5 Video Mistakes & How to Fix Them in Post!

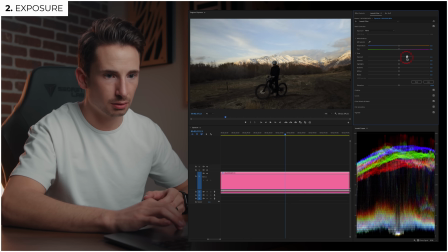Right away, we're just gonna bring up the exposure a bit right here, and then I'll jump over to the curves tab. I'll make a couple points down here so we can just be bringing up those shadows.
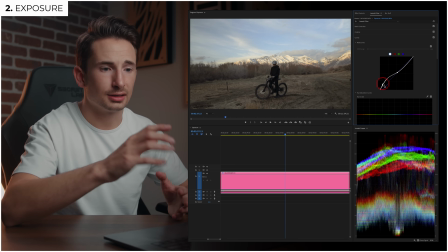Right about there. We just want to get it to a pretty good point. And next, I'm going to pump a little bit of saturation into the image.
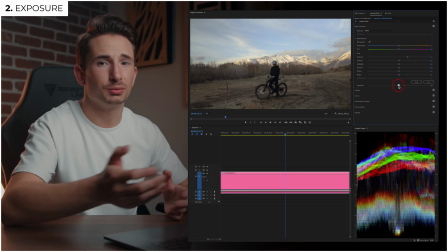Because it was so dark, we lost a good amount of color data, so we need to enhance what's already there to make up for it.
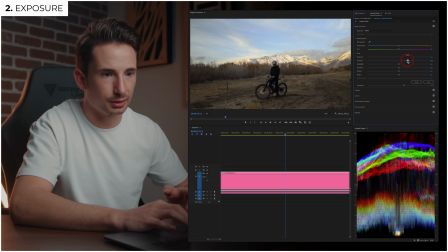And then the last thing I really need to do is just pump a touch more contrast in there, just so it's not looking too flat.
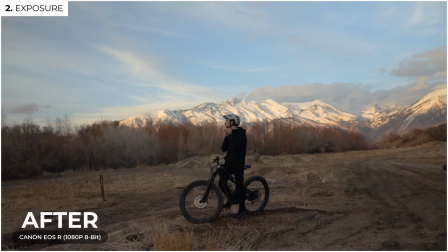There we go. So here's a before and after. Pretty good. Literal night and day difference. Also a little bonus step too, and I can't do it actually because I don't even have the plugin on this computer, but what you can do is use a denoiser.
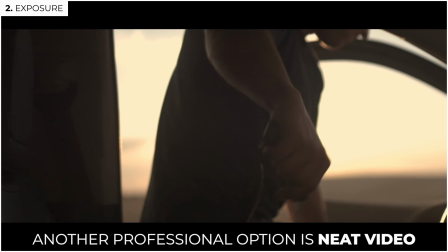For example, Red Giant has a really good one, and that would just clear up some of the noise that we see after bringing up those shadows.
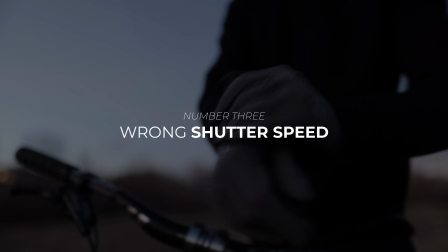So if you want to take it a step further, I definitely check that out. All right, on to the third mistake, using the wrong shutter speed. Now this one is slightly subjective because there are rare times when you might want a really fast shutter speed so your footage looks extra crisp and there's no motion blur.
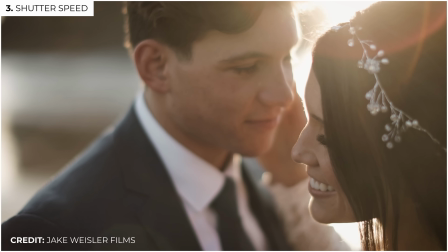For example, in the past, Jake has specifically used a high shutter speed in weddings, so his slow motion just looks extra crispy. There's also times when you might want a slower shutter speed because you're just artsy like that and you like the way it looks.
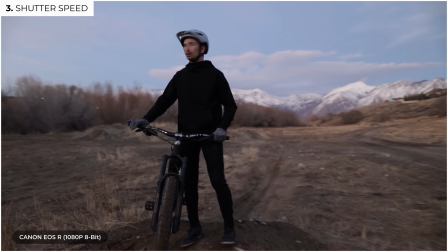Like right here, we did a 1/15 shutter at 24 frames per second, and you can see there's some weird just aliasing happening.
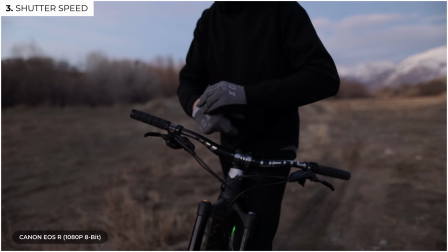So it gives the illusion of maybe being disoriented and lightheaded. So there are times when you can break the rules of shutter speed, which, by the way, to put it simply, is you want your shutter speed to be double your frame rate.
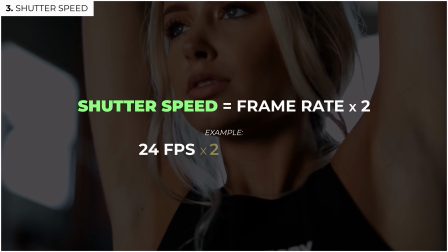So if I'm shooting at 24 frames per second, my shutter speed should be no slower than 1/48. This will just give you the most natural motion blur in your image. So I'm gonna give you a fix that should cover most cases if your shutter speed is too fast or it's too slow. And first off, let me just address the fact that if you set your shutter speed too slow, there is a point where it becomes pretty much unrecoverable.
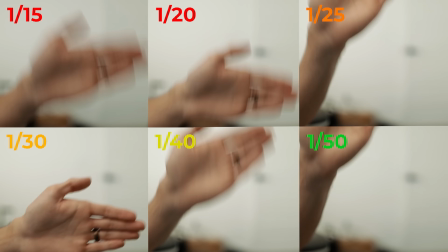I ran a few tests just to see exactly where this point is, and I concluded that at 24 frames per second,
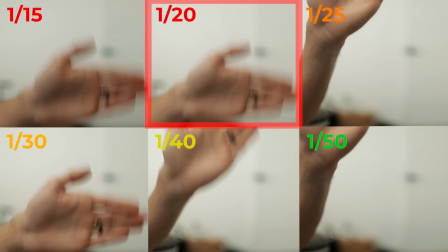once you get down to a shutter speed of 1/20, it starts looking really bad,
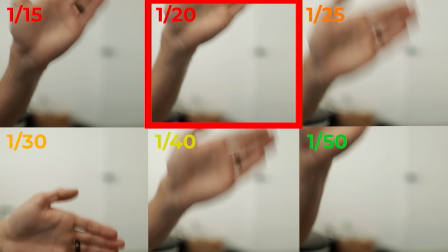like just way too much motion blur, and it's really, really choppy.
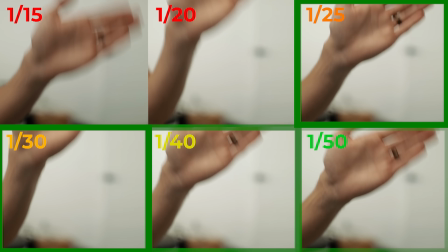But moving up from 1/25 all the way to 1/50, where it should be, it just gets progressively better.
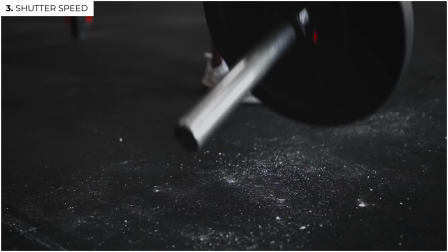Now, let's say you're shooting at 24 frames per second, 1/50, your settings are totally fine,
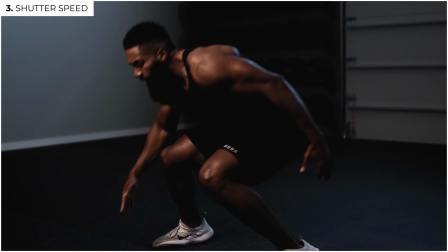but then you change your frame rate to 60 frames per second because you want to get some slow motion. Now, based on what we've previously talked about, obviously a
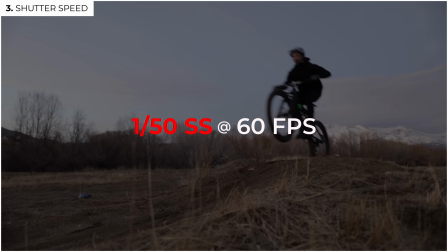1/50 shutter speed at 60 frames per second is far slower than it should be.
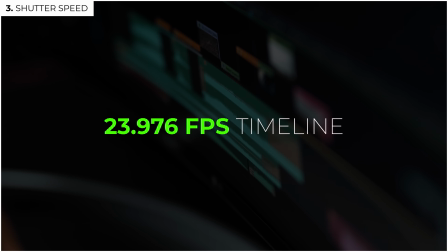Ideally, it should be at 1/120. But if we're editing on the 24 frames per second timeline, the footage is actually still usable.
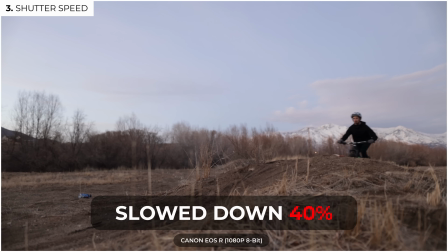It'll only become blurry and choppy if you end up slowing the clip down like this. But if I just keep it at the original speed on a 24 frames per second timeline, it actually works just fine.
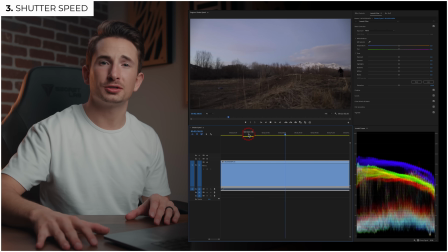All right, so now what if your shutter speed is set too fast?
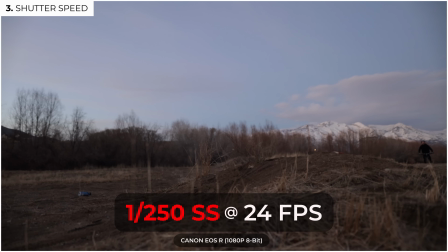So we shot this clip at 24 frames per second with a shutter speed of 1/250, so quite a bit higher than you would generally want it.
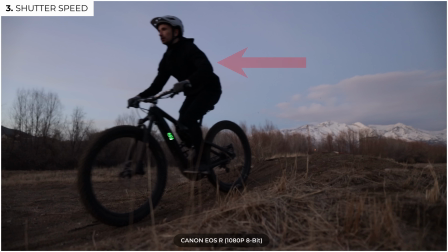And if we go ahead and pause it right at the peak of the movement, you'll see we have just a touch of motion blur, but it's a bit too sharp. And if you have a trained eye in filmmaking, you can pretty quickly tell that it's just a little bit off.
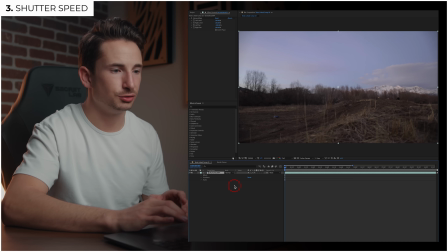So the easiest way that I found for fixing this is just bringing that clip into After Effects and then using an effect called time warp.
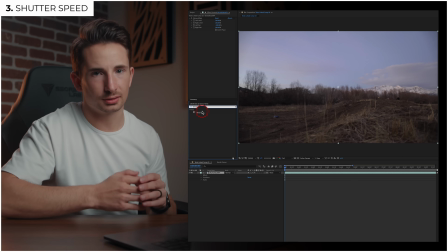Now, this would normally be used for obviously just adjusting the speed of a clip,
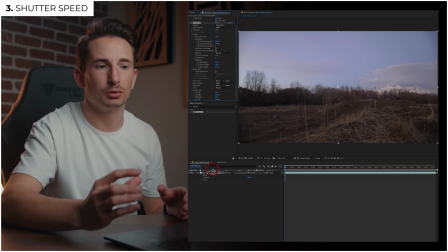but there is a nice feature in here specifically for motion blur, which is what we're going to be using. So I'll go ahead and check enable motion blur.
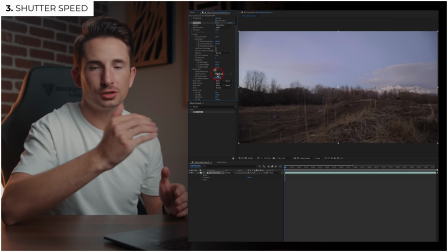And then on shutter control, I'm going to hit manual. Now, I just want to make sure that the shutter angle is set to 180 degrees.
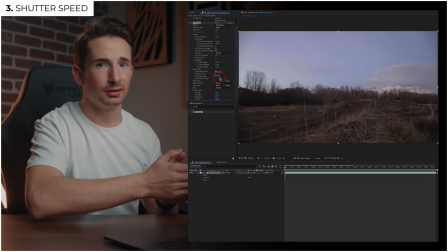And by the way, this is just another way of looking at shutter speed in degrees rather than a fraction like 1/50.